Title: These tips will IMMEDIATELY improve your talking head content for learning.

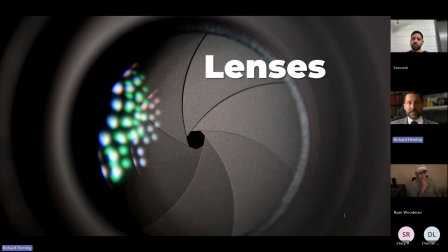[20:35]
And so then you don't have to worry about it. You can take it away and it'll be exactly what the light is that's falling on your face. So just as an example, like we've got this like light source here. It works for a lot of things. That was what I shot with the TikTok video I just showed you. It works great when there's no other light source available and I can lock in.
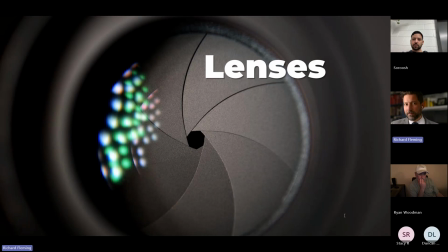[20:53]
If I'm mixing sources, which it might also be a problem that you were experiencing, you had a light that you were using, but you also had other light that was interfering and influencing the camera. You want to be careful of that. All right, so let's talk about lenses real quick. The main thing I want you to know is that lenses are basically just allowing the amount of light in that you want to hit the sensor.
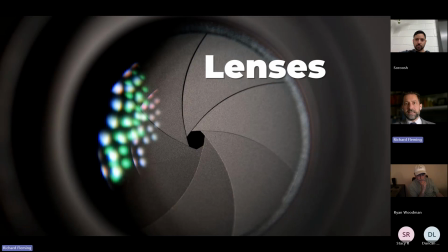[21:13]
And depending on what you choose, how much you choose, it has an impact of what is in focus and what is sharply rendered. That's it. The 5-second tutorial on photography is aperture if you want something out of focus or in focus, shutter speed if you want action covered, ISO depending on how sensitive you want your image to be.
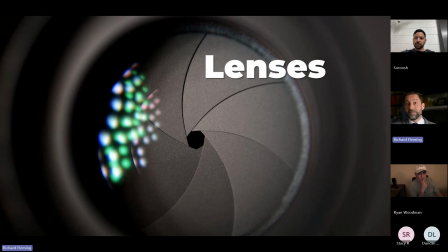[21:32]
So meaning like if there's not a lot of available light, then I need the sensor to be more sensitive. And so I want a different ISO. But if I'm capturing sports and I want crisp, clean action because they're moving fast, or I want to blur somebody, make it look ethereal and mysterious, I want to control shutter speed.
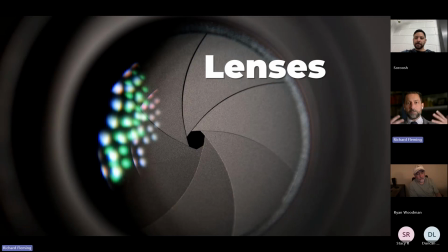[21:50]
But if I want the subject to either be in focus, in isolation, or I want to see everything across the depth of the image, then I want to focus on aperture.
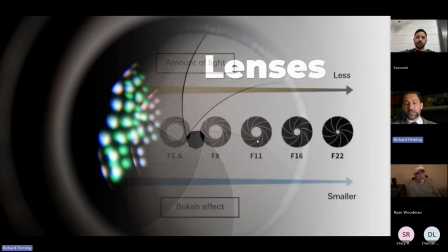[21:59]
And so all we're thinking of when we're talking about lenses is that they have these things called f-stops.
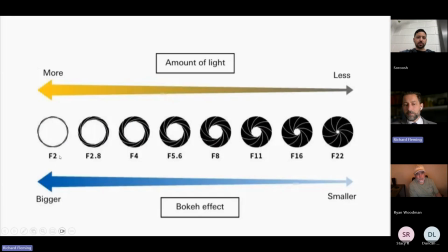[22:04]
And the numbers are very counterintuitive to people. So as the number gets larger, the whole opening, the aperture size gets smaller. All this means is the number corresponds to how many of those openings you can fit across the lens.
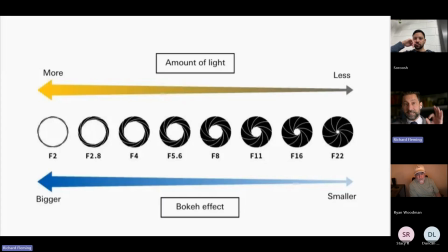[22:21]
So if I have an f2, technically I can fit 2 of those across the lens. If I have an f16, it means I can take 16 of those dots, those openings, and fit them across the lens.
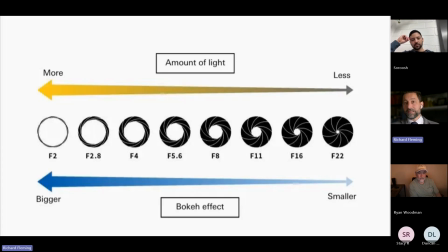[22:35]
And so the higher the number, the more that is in focus, the more depth of field that I have, the more range of like things that are close to me to things that are far away that are going to be in focus. So if I want a blurry background, what number am I aiming for?
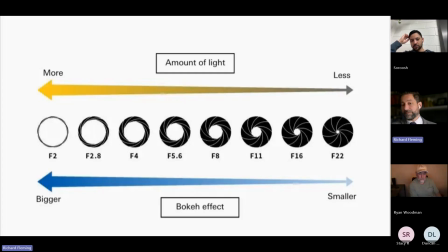[22:55]
Do I want a higher f-stop or a lower f-stop? Lower. Lower. Lower. The lower the number, the less that's in focus, the shallower the focus is going to be. Like you want to have, kind of an f2 to f4 range if you want a blurry background.
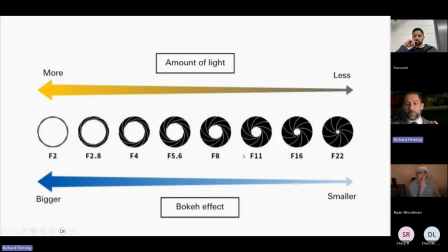[23:12]
And if you want things to be sharply in focus, then you want a higher number, f16s, right?
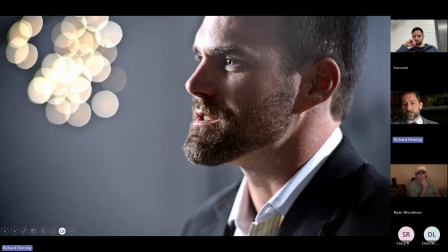[23:18]
f22. Knowing what that is, you can create what they call bokeh or other interesting effects that are blurry in the background by using a lower f-stop or a wider opening, right?
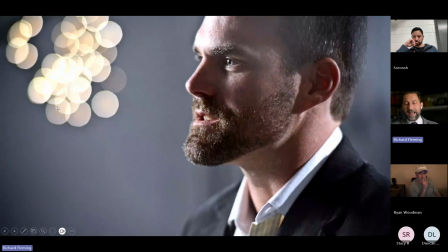[23:31]
So this effect is simply created by hanging Christmas lights, and it adds visual interest. But I could have shiny metal that is, I'm hitting it with a light or a lamp. So like if you want to add these little specular, sparkly images, just get some cheap
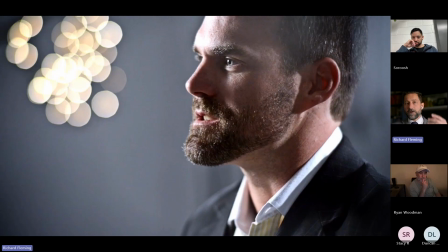[23:48]
Christmas lights and hang them in the background. If they're far away in the background or they're very, very close in the foreground, they're going to create this effect, this bokeh effect. And the bokeh, all it means is it's taking the shape of the aperture itself. I've seen effects where people create like a heart shape and they put it around the lens and then the light takes that shape.
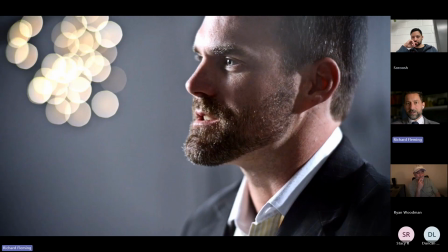[24:08]
These little fractals would create a heart shape. And so you can get very, very creative with it. But you're adding visual interest because what this does is the eye for a viewer moves to the brightest part of an image.
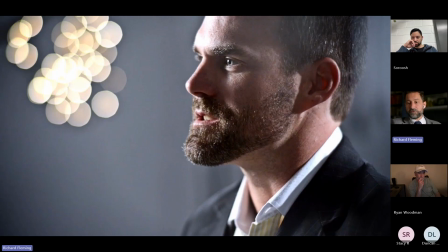[24:20]
And that typically is the eyes. And so where you can kind of add a little bit of dressing, it makes it more interesting for people to look around and not be bored.
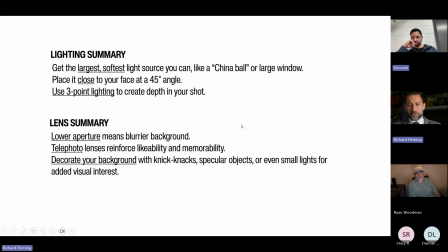[24:28]
And it's very cheap. All right, so we're going to summarize this. We're going to move on to some other elements here. But the basic summary is get the largest, softest source you can. That'll be flattering for you. China ball is really great. Or use a window that's available.